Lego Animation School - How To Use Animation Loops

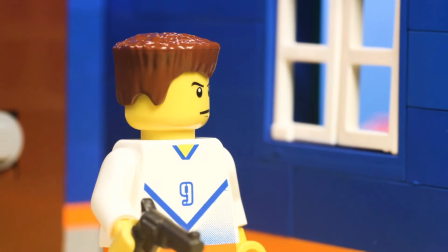(0:12)
Hello, and welcome to LEGO Animation School. I'm your host, Alvito DiStefano.
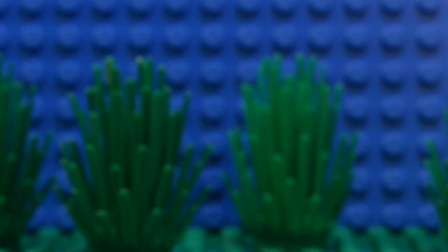(0:18)
I've been making LEGO stop-motion animations, commonly known as brick films, for over a decade.
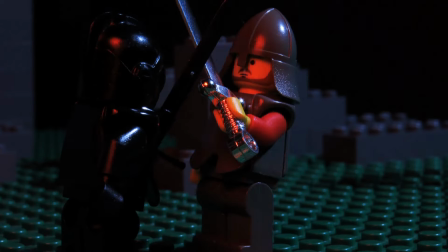(0:23)
Today, I'm going to be sharing some of my knowledge to help you on your journey to becoming the best animator you can be.
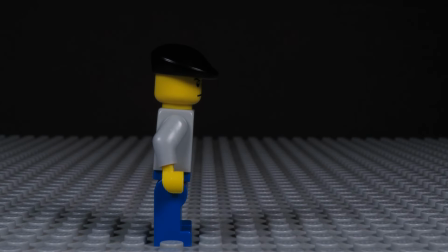(0:30)
The subject for today is animation loops. In short, an animation loop is a specific segment of animation that is designed to repeat continuously without a definitive endpoint.
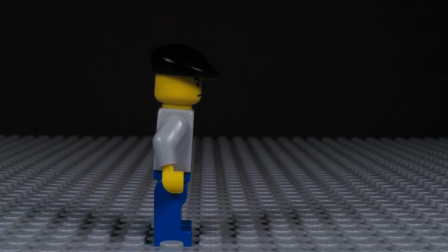(0:42)
Established animation studios have used them pretty much since animation came into existence to save on costs and streamline their production processes. This loop you're watching is made up of only 10 frames, or pictures, but I could let it keep playing for a minute, an hour, or a whole day.
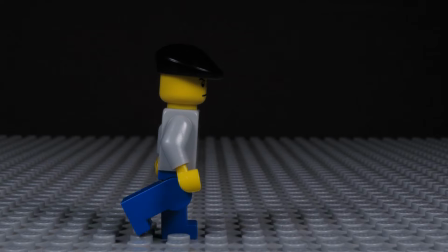(1:00)
This works because the final frame seamlessly blends back into the first frame, creating the impression of continuous motion.
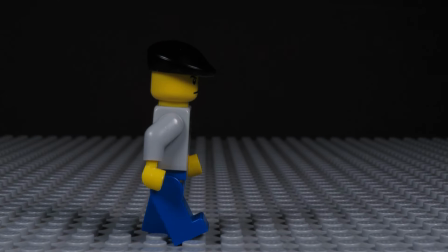(1:08)
I've used loops like this in my animations for many years, and feel that brickfilms especially lend themselves to this sort of looping.
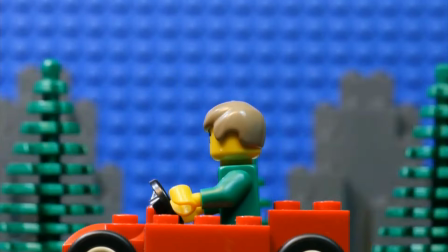(1:15)
So, let's dig into how exactly it's done. There's plenty to talk about here, but it all boils down to three general points.
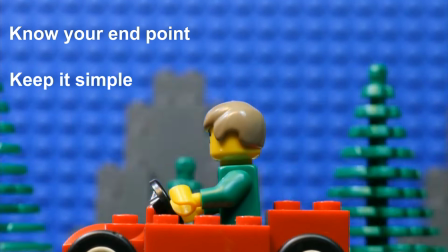(1:24)
Know your endpoint, keep it simple, and count your frames.
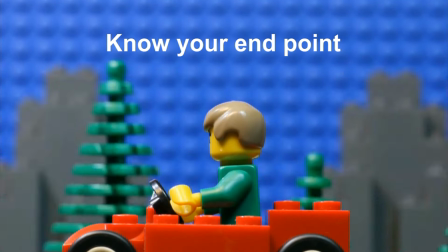(1:29)
First, you have to know where the loop ends, which, for this to work, has to also be where it begins.
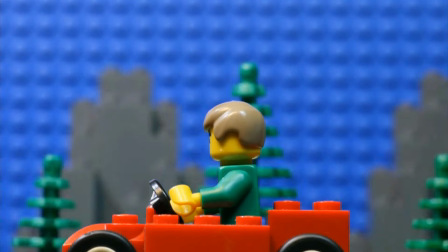(1:35)
If you're aiming to make an infinitely loopable segment of animation,
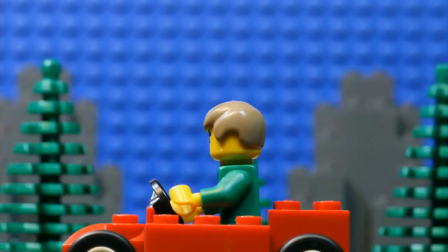(1:39)
that means you must have a character or subject that is engaged in a repeated motion or action.
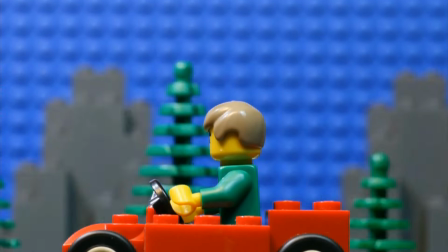(1:45)
You need to identify where you want the loop to start, and then how you are going to execute the action and return to that start point again to complete the loop.
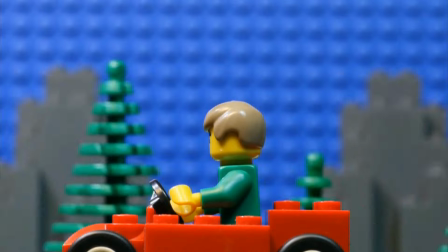(1:54)
For example, if you have, oh, let's say, a robot launching rockets,
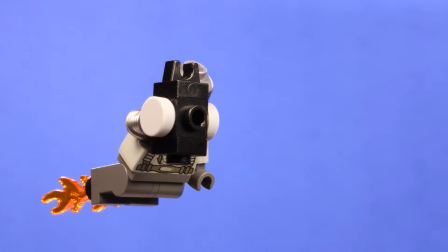(1:58)
then the launch animation has to somehow return to the same place it began so he can keep endlessly launching rockets. And keep in mind, it's not just about resetting the character to their initial position. They also have to be located at exactly the same point on screen.
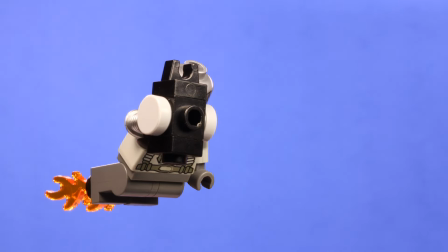(2:15)
Not a problem for a robot friend here because he's stationary, but when it comes to subjects that are moving, like walking or driving,
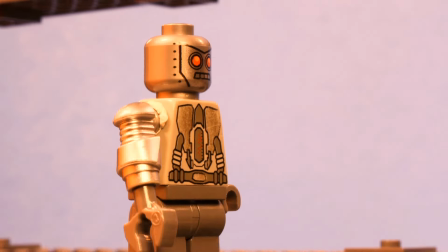(2:22)
then you need to make sure the camera moves with them.
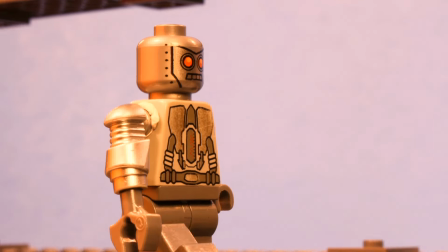(2:26)
I won't be diving into camera movement in this video, but it's something you'll need to be aware of if you're trying to pull off a looping shot.
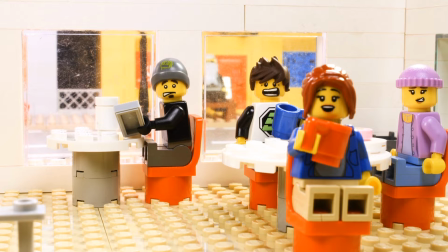(2:34)
Next, keep it simple. My animations have some complex shots with a lot of moving parts.
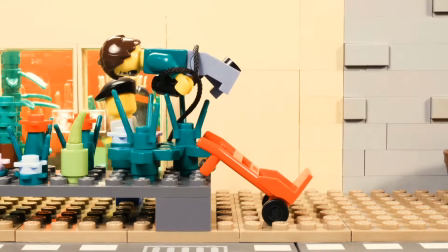(2:39)
These are great for making the world come to life, but generally you don't want this level of complexity if you're creating an animation loop.
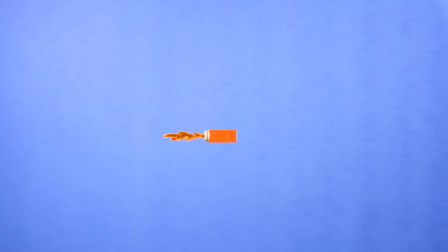(2:46)
At its simplest, a loop can consist of just two repeated frames, like this example. This can cut down on filming time, but it's not too visually interesting. Generally, I avoid shooting loops that are this simple because of how painfully obvious it is that it's a looped segment.
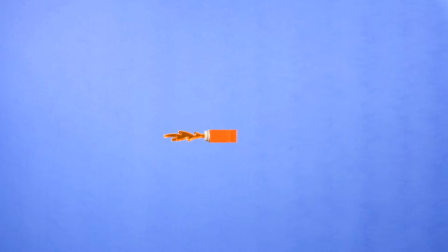(3:03)
Part of the magic of animation loops is being able to hide from the audience that you are looping at all, and that requires a little more complexity.
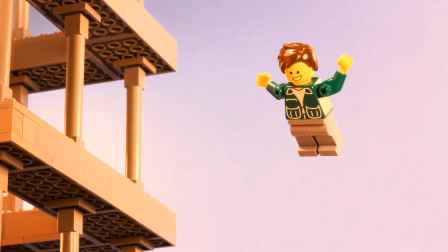(3:11)
It's all about finding that sweet spot of being complex enough to be visually interesting, but not so complex that it takes you a ridiculous amount of time to film.
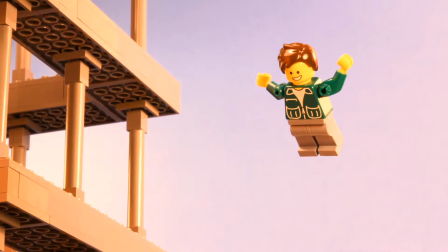(3:20)
Always ask yourself the question, how much time am I saving myself by making this shot a loop? Which brings us to the last point. You have to count your frames. The good news is that most of the time, the math is easy.
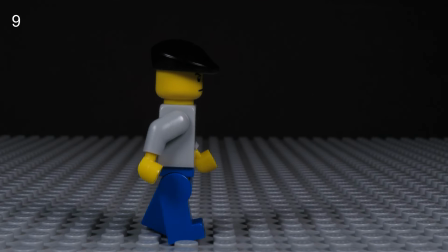(3:35)
The standard walking cycle will loop every 10 frames, so you just have to take 10 pictures and you're done.
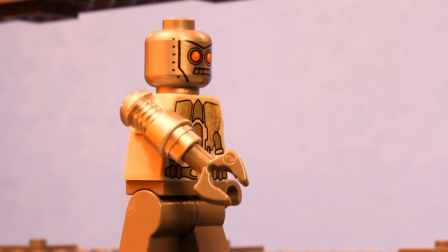(3:41)
The tricky part is when you have two or more looping actions happening simultaneously, which have different animation lengths.
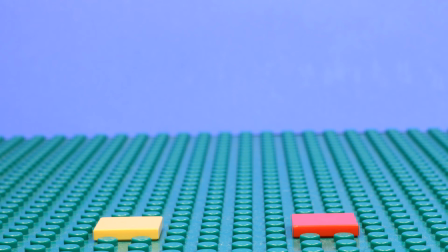(3:48)
To illustrate this, take a look at these two objects, which I will arbitrarily name Lefty and Righty. Lefty likes bouncing up and down, and each up and down cycle takes six frames to complete. Righty also likes to bounce up and down, but it takes them eight frames.
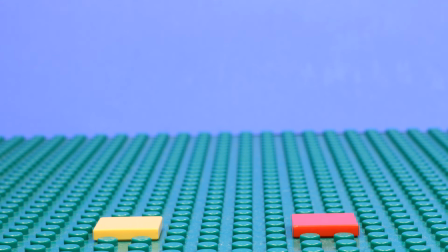(4:05)
If I want them both bouncing at the same time, how many frames do I need to capture, such that both their bouncing cycles end at the same time and allow me to loop the footage. The answer is neither 6 nor 8, but rather 24. Let's take a look.